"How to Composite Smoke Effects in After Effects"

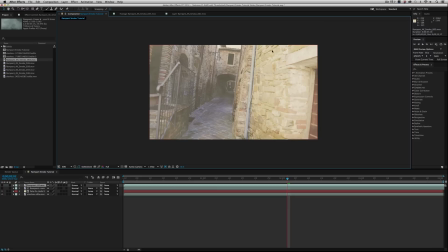I'm blending the smoke properly without affecting the shot itself beneath it. Well, that's kind of cool. That's what's already way better. Let's go ahead and hit preview.
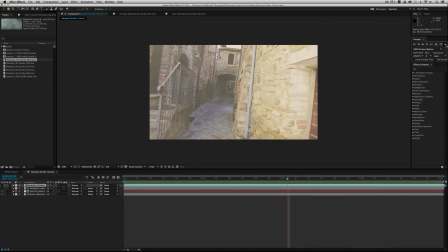And as you see, I automatically have this kind of dusty dirty fog in the shot and I'm not adjusting the luminance values of my clip beneath it. So it's actually properly composite. It's like, oh wow, that looks a lot better. But what am I missing?
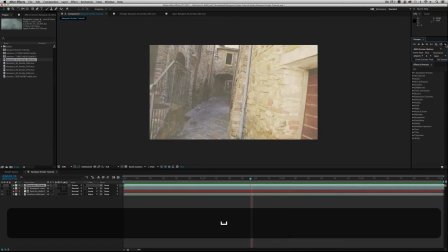What's what's not quite right? well the thing is when you're walking through smoke or a fog and you and it's in front of you or it's in front of the camera it's actually gonna block a little bit of your vision and it's gonna block a little bit of light so how do we simulate that here in the box obviously this is a smoke element on top of footage so how do I make it so it blends properly and
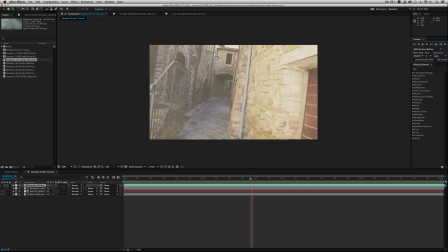takes it up that an extra level that's that sells it adds a little bit more realism well my solution here is go ahead and click on the
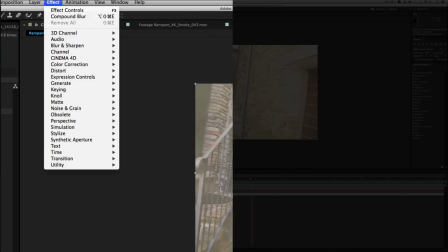video layer here on the bottom and go under effect blur Compound blur
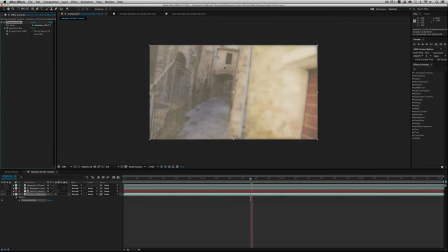Now the first thing you're gonna see is this like weird to tune it looking effect and that's cool But that's not what we're trying to do here.
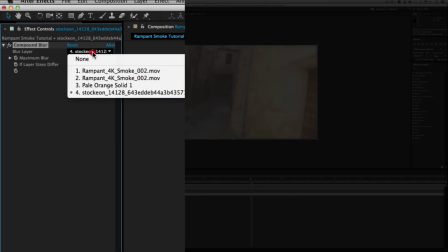So let's go ahead and first set the blur layer from the video layer to our smoke
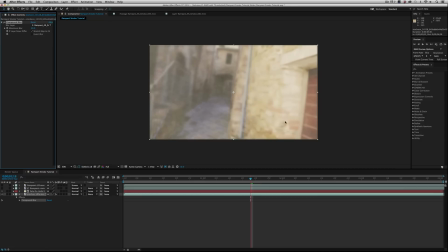All right, that's better, but again still way too much blur and let's dial this back.
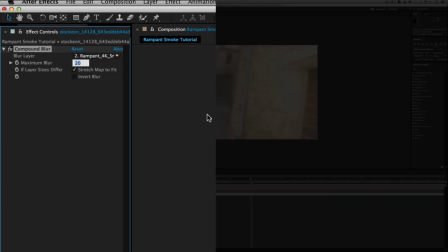Let's go to I don't know three
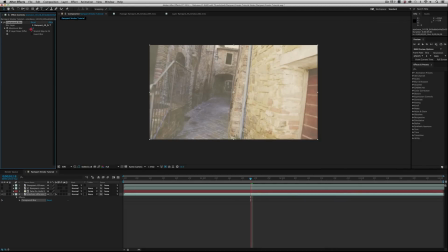Okay now now it's starting to look better Maybe three is a little much that you can play with along we play around with it to really get what you're looking for Maybe a two is good. Let's go ahead and hit preview
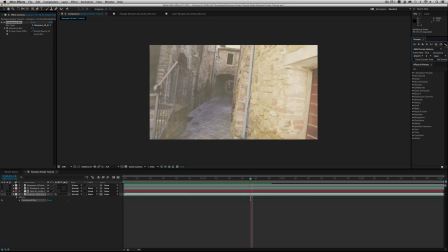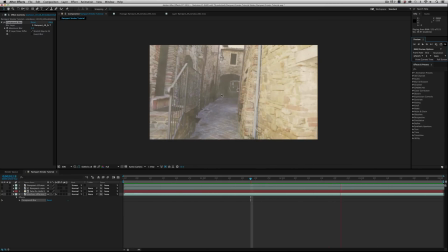Well interesting now I get a more defined smoke because the smoke is closer to the camera than this hallway would be So the hallway in the backgrounds and everywhere that's being affected by the smoke is a little bit out of focus And which allows the smoke to pop just a little bit without
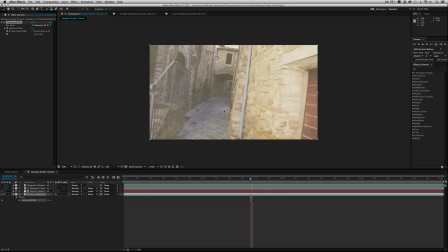affecting the luminance values Now you might be saying, well I find that it's so hard to see, how do I know if that's actually happening or not?
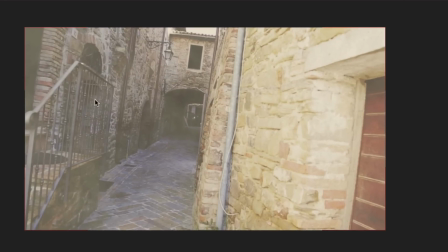Go ahead and turn off the blur, and you can see this is all very sharp, and if you turn it back on, it's a little bit softer. Now go ahead and dial that to whatever you like, if you go crazy, obviously you're not going to see anything.
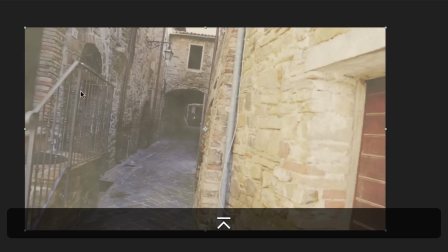You know, go anywhere from .25, which is not very much, all the way to, I don't know, 3 or 4, I think 4 is a little extreme for smoke.
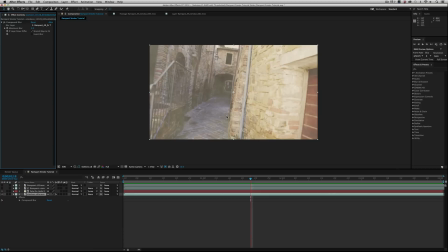But you get my point. Now you can dial in a little bit more realism by adding just a subtle bit of blur to your shot that's only being affected by the luminance values. Now you're like, well, how do I know that's true? Well, let me use a different smoke effect to kind of illustrate what I'm talking about here.
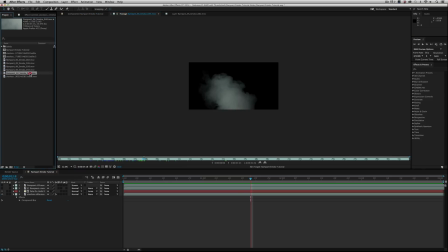Let's find something. Yeah, let's use this clip right here. This clip right here has this huge puff of smoke here, but there's a lot of black area here that's not being affected.
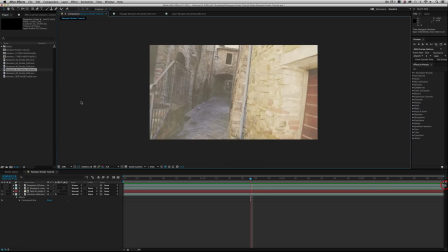So let's go ahead and use that. Let's drag this into the timeline.
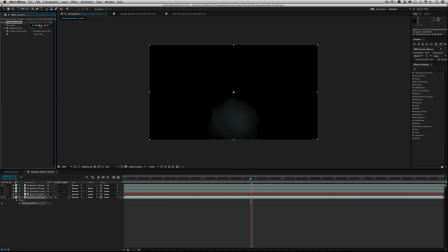And I'm going to go ahead and switch my compound blur from my original smoke element to this new
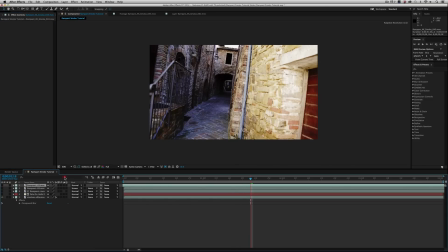one and I'm gonna pull this down so there's more smoke in the shot if I uh yeah I wanna
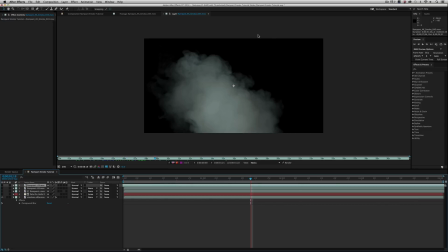let's pull this down to that there we go so there's a there's quite a bit of smoke but still a big black empty space so I can really exaggerate this to show you what
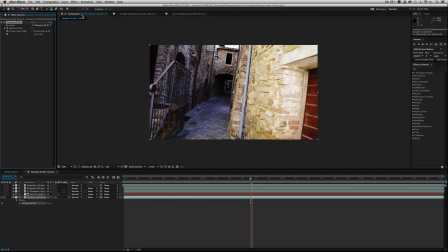I'm talking about now my compound blur is now set to that element so if I go ahead and I maximize the blur here look at this
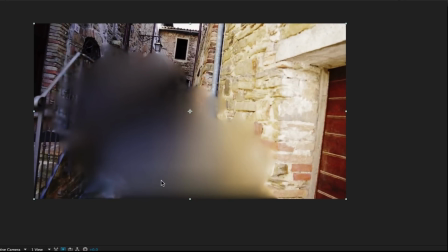you know this is extreme this is you know 225 you're never gonna do that most likely but as as you can see though it's only affecting where my smoke is right here is where the black is and right here's where the smoke is so the blur is only going where the
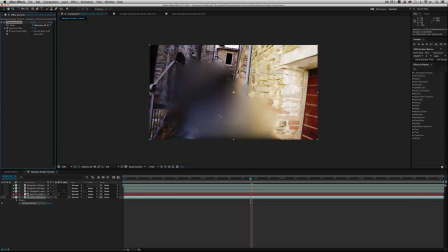smoke is going so it's actually occluding your vision just enough to help sell the fact that hey there's smoke in this shot